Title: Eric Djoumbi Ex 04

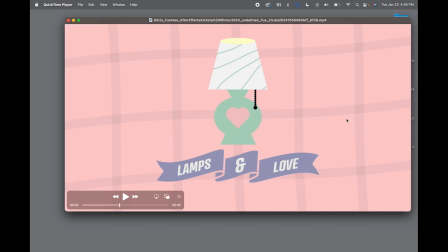(16:22)
And another thing that I'm noticing here is, this color that you have here is almost, if not the same color as the background. Therefore, it is looking like there's a hole in your lamp because, the color is the same. So I will go with a different color here, something with more contrast. So we don't have this feeling of the vase having like a hole here, kind of see through. And again, like I said, I will move the chin and the light on animation at the end. And it looks like it's also going too fast. Let's see.
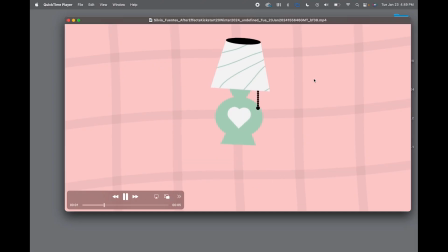(17:11)
Yeah, it's barely noticeable because when you have this chain moving, it's too much going on there. You have the vase is still, just settle. The chain goes down.
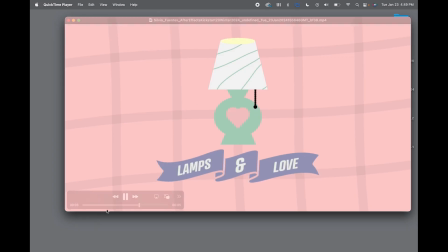(17:24)
You have that light that comes on at the end. You also have the banner. So yeah, everything is just moving at the same times. And that's why I say this is a good assignment, because it teaches you about structure. Think about, I like to translate animation in terms of, it's almost like, writing. You want to have that good, you want to make your work easy to follow. So we know, so the viewer can, say that, okay, this is the beginning, this is happening at the beginning, this is the middle, this is happening at the middle, and this is the end, this is happening at the end. And then, like I said, you can, at the end, if you want, you can add that accent. But right now is, when you have everything happening at the same time, it can create some confusion,
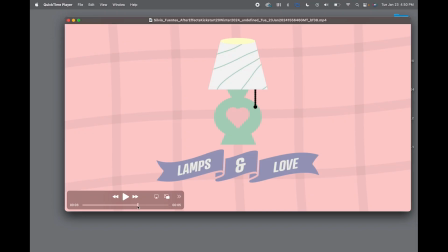(18:12)
and all the good work that you put into it can go unnoticed. So I will work again on the structure, on how everything is happening, and make sure that I have that 1, 2, 3 structure.
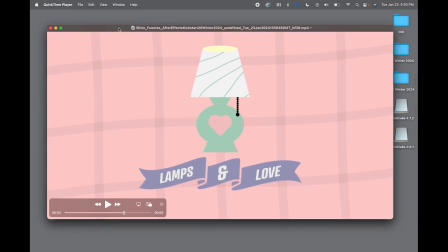(18:26)
Good work, Silvio. Nice work.
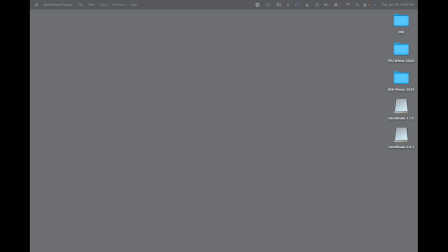(18:33)
So this is it for today. You guys just keep working, and I'll see you guys on the next assignment. Bye-bye.